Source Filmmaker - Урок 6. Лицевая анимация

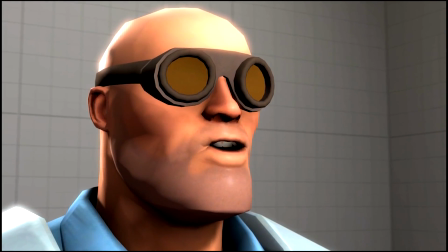(0:00)
Привет, с вами Морсов, это еще один урок по SFM. Сегодня я расскажу о такой немаловажной вещи, как лицевая анимация, и на небольшом примере покажу, как ее делать.
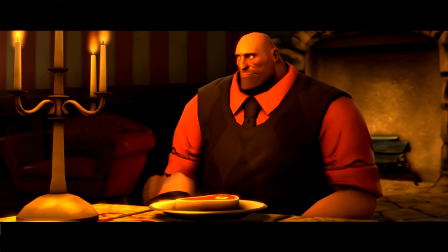(0:07)
А точнее, объясню, как правильно делать липсинг, как анимировать верхнюю часть лица, и отдельно поговорю об анимации глаз.
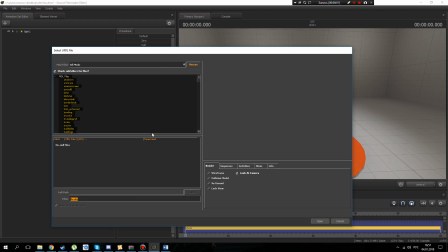(0:13)
Итак, начнем. Допустим, у нас есть персонаж и речевая дорожка для него.
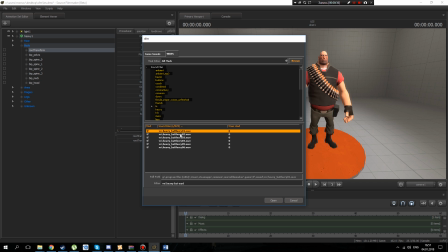(0:18)
В данном случае это Хэви и его боевой клич. Нам нужно, чтобы губы персонажа двигались в соответствии со звуковой дорожкой.
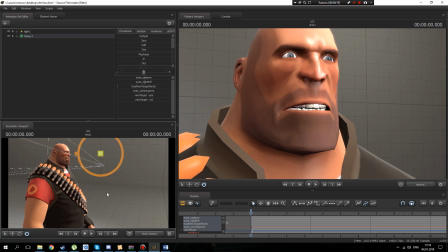(0:26)
Иначе говоря, нужно сделать липсинг. Важно отметить, что анимировать необходимо не только губы, но и верхнюю часть лица, чтобы подчеркнуть эмоции героя.
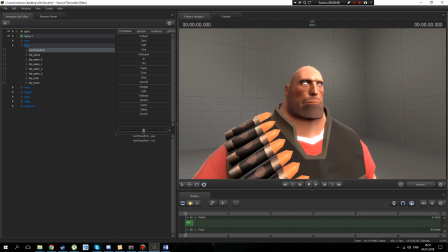(0:34)
Липсинг можно сделать несколькими способами. Самый простой – применить автоматический липсинг.
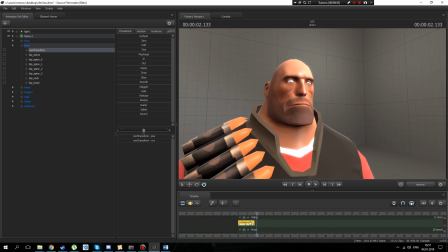(0:38)
Для этого выделяем звуковую дорожку, ищем в сети Хэвика группу Face и выделяем подгруппы Mid Face, Lower Face и Tongue. Нажимаем правой кнопкой мыши и выбираем Extract Phonemes. И получаем что-то вроде этого.
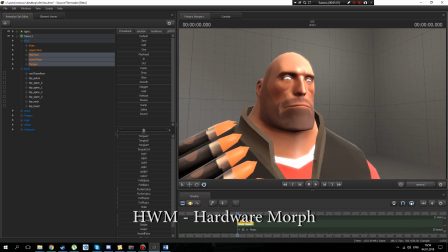(0:52)
Кстати, это работает только на HVM моделях, то есть на моделях, у которых есть группы флексов Upper Face, Mid Face и Lower Face.
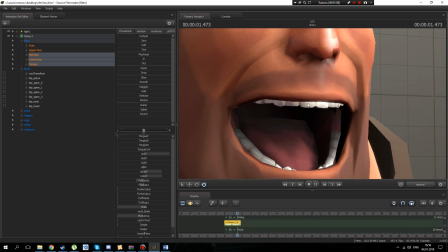(0:59)
Однако, если у вас нестандартная HVM модель, липсинг работать скорее всего не будет. Как это исправить, смотрите видео по ссылке в описании.
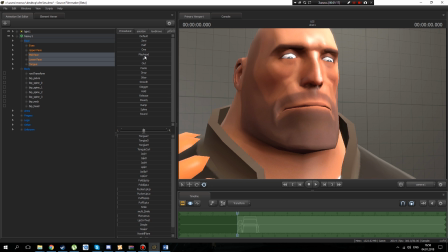(1:06)
Полученный результат явно далек от идеала. Этот способ можно использовать при анимации фоновых персонажей, но не для основных героев, снимаемых крупным планом. Второй способ также весьма прост, мы можем воспользоваться ползунками из вкладок Visem или Phonem. Здесь есть положение губ для каждого звука, нам остается только расставить ключи в Graph Editor.
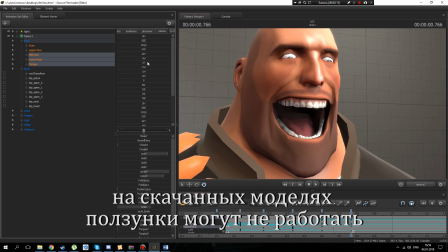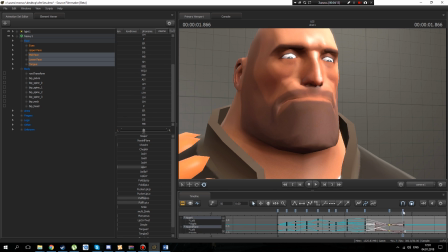И третий, самый надежный, но вместе с тем самый долгий способ, сделать все вручную. Итак, нам нужно анимировать три группы флексов. Upper Face, Mid Face и Lower Face.
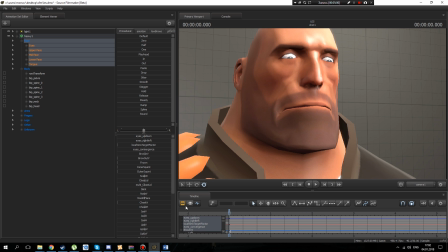(1:46)
Группу Tongue я обычно не трогаю, язык все равно не видно, да и не у всех моделей он есть. Об анимации глаз мы поговорим позже. Кстати, флексы это все, что управляется ползунками. Начнем с группы Lower Face, она отвечает за губы и челюсть. Для начала создаем несколько ключей для каждого звука.
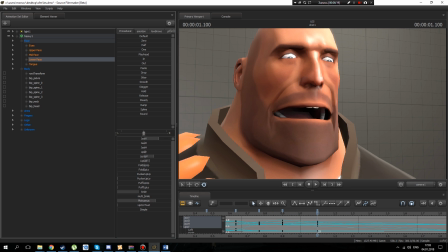(2:02)
Референсы фонем я также скину в описании, но вы всегда можете просто посмотреть в зеркало, если вам непонятно, как складываются губы при произношении того или иного звука. Основные ключи у нас есть, но этого явно недостаточно, поэтому создаем дополнительные, чтобы сделать анимацию более реалистичной.
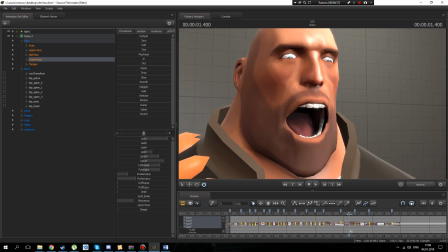(2:20)
Вообще, это принцип для любой анимации, не только лицевой. Чем больше ключевых кадров, тем лучше. Окей, такой результат нас более-менее устраивает. Переходим к группе Mid Face, это, собственно, средняя часть лица, то есть щеки и нос.
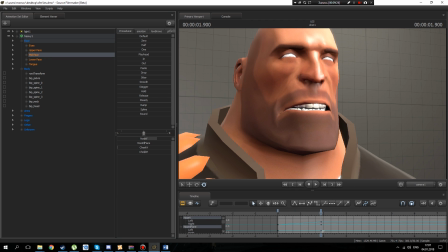(2:37)
Здесь я чаще всего пользуюсь только самым верхним ползунком, отвечающим за подъем носа. Тут довольно просто. Если персонаж злой, нос поднимается. Но не везде, а только когда челюсти почти сомкнуты. Щеки можно анимировать, если персонаж улыбается, но, как вы понимаете, в данном случае это не к месту.
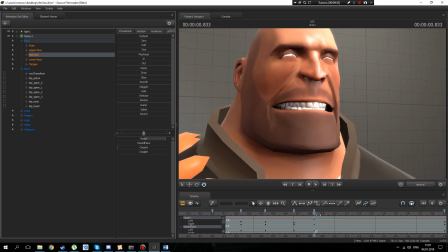(2:53)
Анимируем нос, стараясь сделать его не слишком плавающим, и переходим к группе Upper Face, брови и веки. Поскольку персонаж у нас явно разъярен, брови у него должны быть нахмурены, но при этом, когда человек что-то говорит, он не держит свои брови в одной позиции, а слегка шевелит ими на ударных слогах.
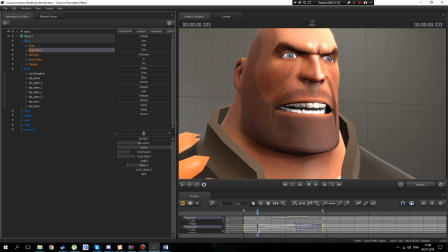(3:11)
Например, слегка приподнимает края бровей на этом моменте и чуть сильнее на этом. Не забывайте, что человеку нужно моргать,
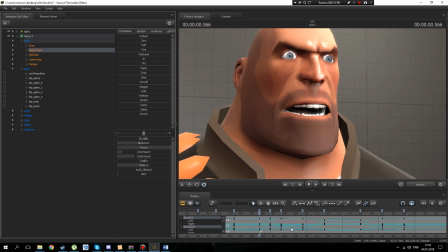(3:25)
поэтому создадим где-нибудь 3 кейфрейма на расстоянии 2-3 кадров друг от друга и на среднем потянем ползунки Close Lid и Multi Close Lid. Теперь поговорим об анимации глаз. Тут важно знать следующее. Человеческий глаз это охренеть какой быстрый орган, а значит зрачок должен двигаться резко и не должен плавать.
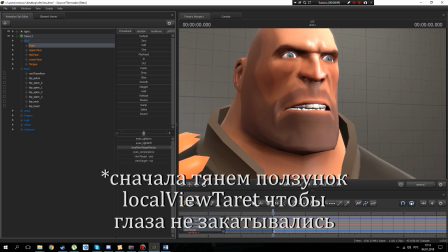(3:45)
Допустим, у нас есть все тот же Heavy, он ничего не говорит, просто что-то рассматривает. Создаем несколько ключевых кадров на произвольном расстоянии друг от друга и позим глаза так, чтобы положение зрачка на каждом кейфрейме немного различалось. Выделяем все ключи и нажимаем кнопку Stepped, она четвертая над таймлайном в Graph Editor.
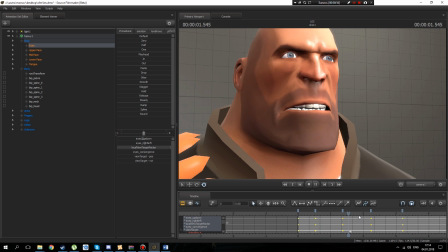(4:03)
Вот примерно так глаз и должен двигаться. Можно добавить еще ключей, чтобы сделать взгляд более живым.